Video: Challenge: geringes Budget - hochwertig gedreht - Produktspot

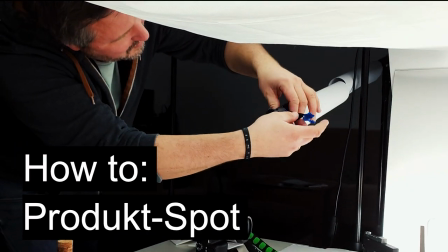0:00 Vor einiger Zeit haben wir folgenden Produktspot für eine sehr kleine Wasserwaage gedreht.
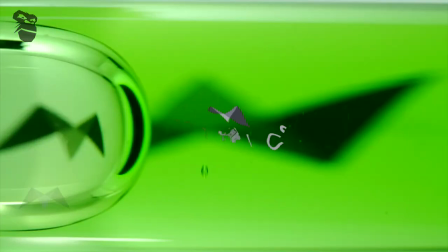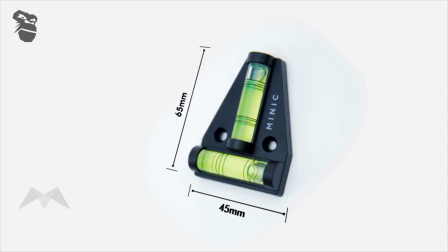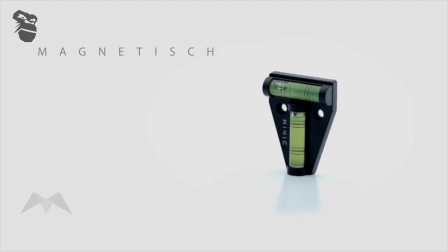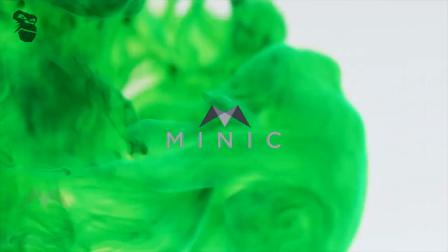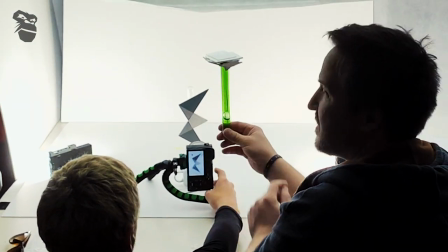0:26 Filme machen ist ja grundsätzlich keine billige Angelegenheit. Der Kunde kam mit einem sehr kleinen Budget auf uns zu.
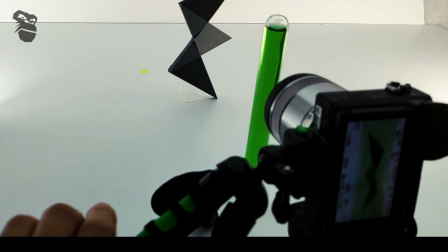0:32 Und so wollten wir mal die Gelegenheit nutzen, euch zu zeigen, wie man mit minimalem Aufwand einen hochwertigen Spot für ein sehr kleines Produkt drehen kann.
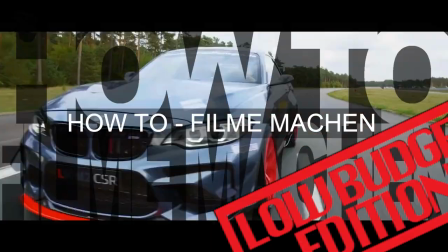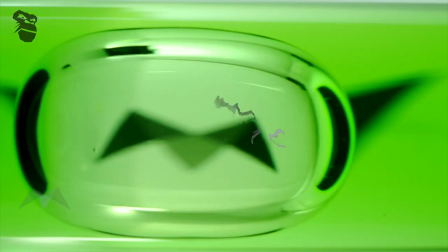0:45 Ein Produkt ohne Menschen im Fokus zu haben, bringt schon mal viele Vorteile mit sich. Du brauchst keine Schauspieler, Models oder Statisten.
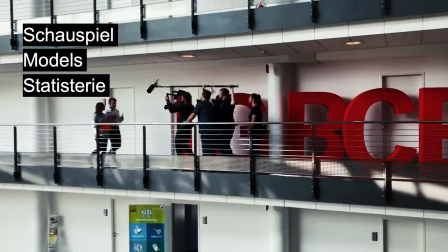0:51 In einigen Filmen hat man ja dann auch mal MitarbeiterInnen oder GeschäftsführerInnen vor der Kamera.
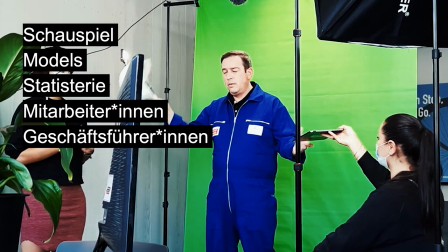0:56 Doch all das kostet natürlich extra Arbeit und dementsprechend auch extra Zeit. Ohne Menschen vor der Kamera gibt es auch niemanden, der sich um Make-up oder Kostüm sorgen muss.
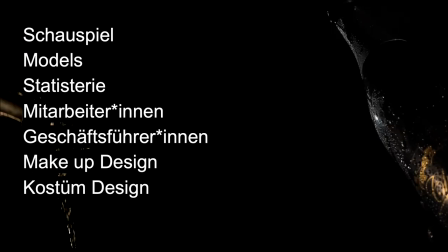1:05 Wenn man dann das Produkt auch noch in einen weißen oder schwarzen Raum oder einen anderen neutralen Hintergrund setzt, spart man sich auch noch Ausstattung und Requisite.
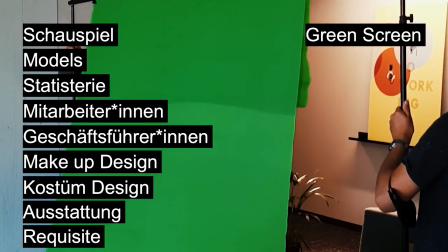1:13 Greenscreen ist in diesem Fall auch nicht zu empfehlen, weil das bedeutet mehr Aufwand in der Postproduktion.
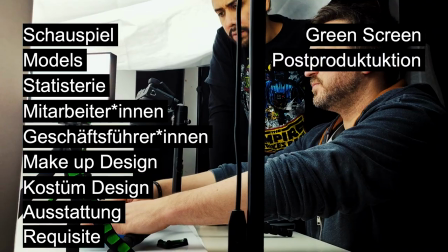1:17 Und das wollen wir ja vermeiden.
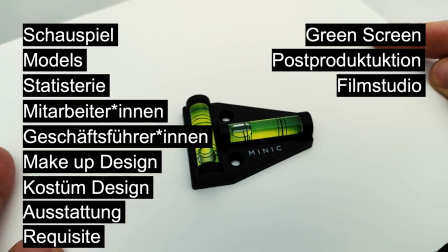1:19 Nur ein Produkt vor der Kamera zu haben und alles auf einem Tisch im eigenen Studio zu drehen, spart auch noch logistischen Aufwand und somit auch noch die Aufnahmeleitung.
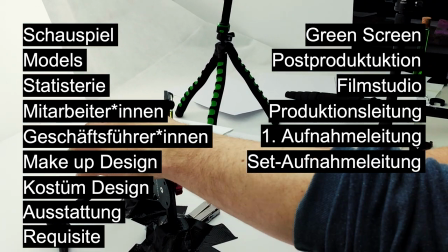1:28 All diese genannten Gewerke kommen ja je nach Aufwand dann sogar noch mit einer Assistenz.
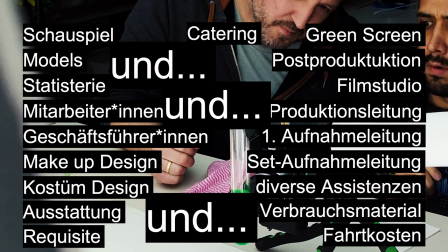1:33 Die haben Verbrauchsmaterial, Fahrtkosten, Catering und. Und das gesamte Team, was diesen Film hier umgesetzt hat, seht ihr hier im Bild.
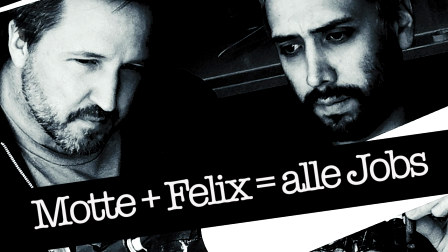1:40 Das sind Felix und ich, die sich alle Gewerke geteilt haben. Den Spot haben wir hier bei uns im Keimbrand Studio gedreht.
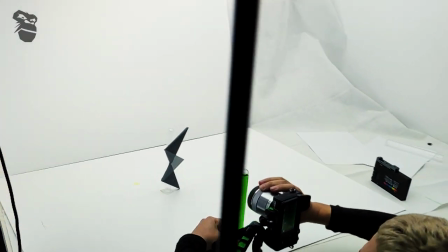1:46 Wir hätten unser kleines Tischstudio aber auch völlig problemlos bei uns im privaten Wohnzimmer, im Keller oder eben im Office aufbauen können.
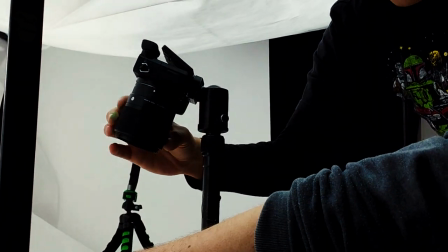1:54 Für uns war es wichtig, dass wir den Set auch mal stehen lassen können.
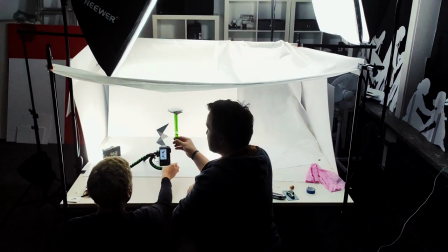1:56 Der Kunde hatte keine Eile und deshalb konnten wir die einzelnen Arbeitsschritte an unterschiedlichen Tagen machen und so ist dieser Spot also völlig nebenbei entstanden.
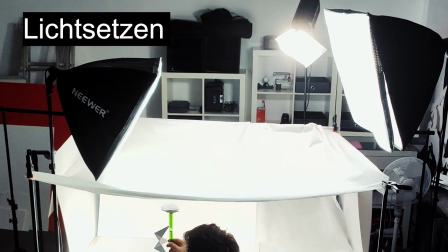2:03 Was für gute Bilder immer wichtig ist, ist Licht. Vor allem aber auch, wenn man einen weißen Raum ohne Schatten ausleuchten will.
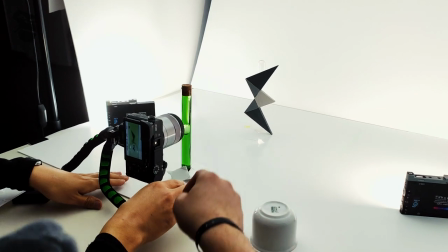2:09 In diesem Fall ist es zwar nur ein sehr kleiner Raum aus weißem Stoff und weißen Kafferpappen, aber auch hier muss von allen Seiten weiches, helles Licht kommen.
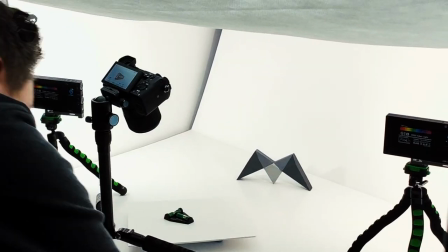2:17 Früher wäre das alles etwas komplizierter gewesen, weil Licht sehr große Hitze entwickelt hat. Diese Hitze entwickelt die LED-Technik von heute aber nicht mehr.
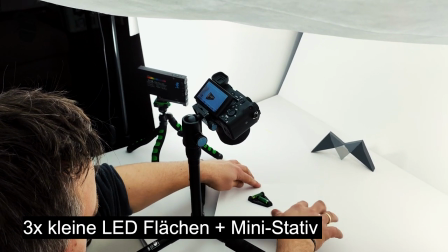2:24 Deshalb müssen auch keine brandfesten Materialien mehr verwendet werden. Von innen haben wir indirektes Licht hier mit den kleinen LED-Panels gesetzt.
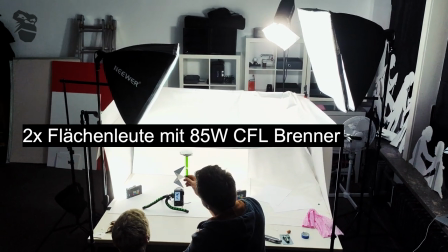2:31 Und weil wir das Ganze lange stehen lassen wollten, haben wir wieder die günstigen Flächenstudio-Lampen mit 85 Watt CFL-Glühbirne genutzt.
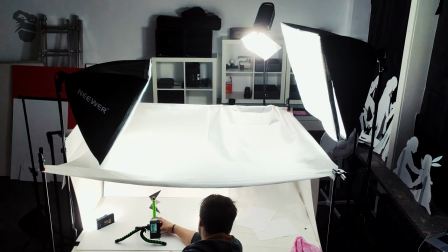2:39 Die 100 Watt LED im Hintergrund hätte ich gerne eine Spitze genannt, aber am Ende haben wir einfach viel Licht von allen Seiten gesetzt, um so wenig Schatten wie möglich zu haben.
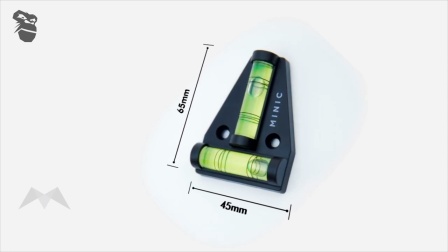2:47 Denn es ging darum, das Gefühl eines schwebenden Objektes zu vermitteln. Hier haben wir also in der Qualität der Lampen gespart, aber nicht in der Menge.
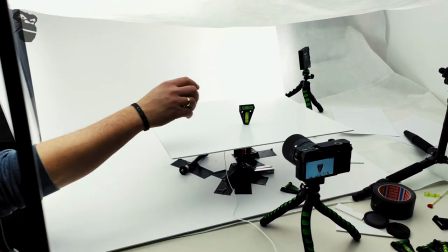2:54 Das Lichtgeheimnis dieser kleinen Produktion war viel Licht von allen Seiten.
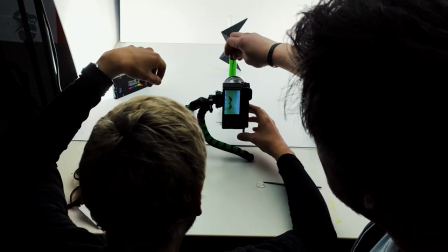2:58 Ein weiterer Faktor, der das Budget eingekürzt hat, war die Kamera. Wir haben die günstigste Kamera für Wechselobjektive genutzt, auf die wir gerade Zugriff hatten.
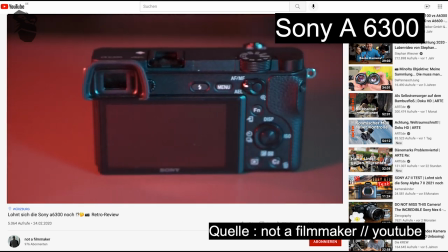3:06 In unserem Fall war das die Sony A6300, die kostet inklusive 16 bis 50 mm Objektiv unter 1000 Euro.
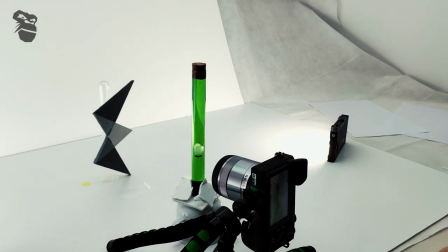3:14 Das ist für den Einstieg ein super Deal und war für diesen Spot ausreichend.
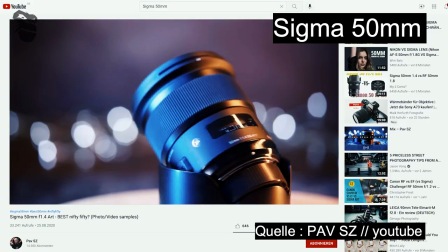3:18 Ich muss natürlich zugeben, dass wir hier noch das Sigma 50 mm Objektiv und das Sony 30 mm Makro verwendet haben.
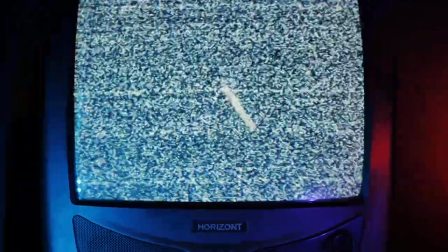3:25 Hätten wir den Spot für Kino, TV oder sogar nur YouTube produziert, wäre das nicht möglich gewesen.
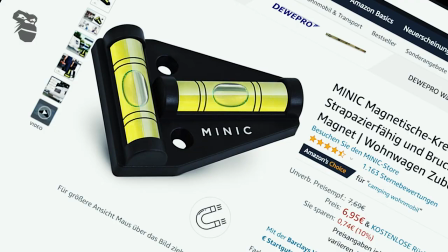3:30 Doch für einen Spot wie diesen, der die Kaufentscheidung bei Amazon und Shopify positiv beeinflussen soll und vor allem kaum Budget hat, ist dieser Spot völlig ausreichend.
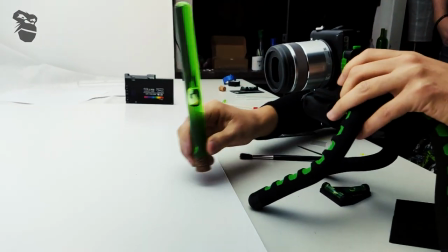3:39 Und wir konnten das Potenzial dieser Kamera mal voll austesten und wir mussten erstaunlich wenig Abstriche machen.
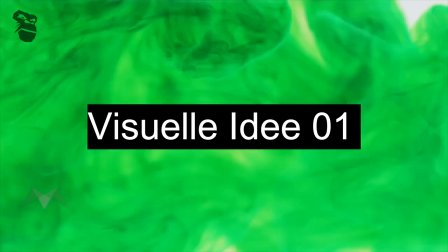3:44 Die erste Idee war es, die charakteristische grüne Farbe der Wasserwaage einzuführen. Da digitale Effekte keine Option waren, haben wir es einfach analog gebaut.
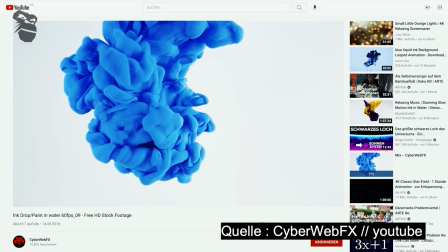3:52 Für diese explodierenden Flüssigkeiten gibt es viele Vorbilder auf YouTube. Ist auch eine ziemlich beliebte Kategorie.
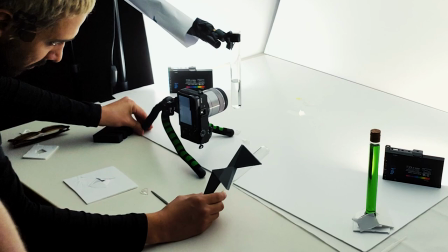3:58 Wir mussten unsere Farbexplosion allerdings etwas gezielter in einem Reagenzglas stattfinden lassen.
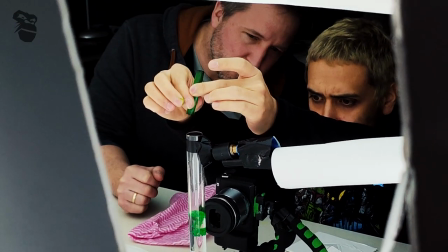4:03 Gefilmt hier mit dem 30 mm Makroobjektiv.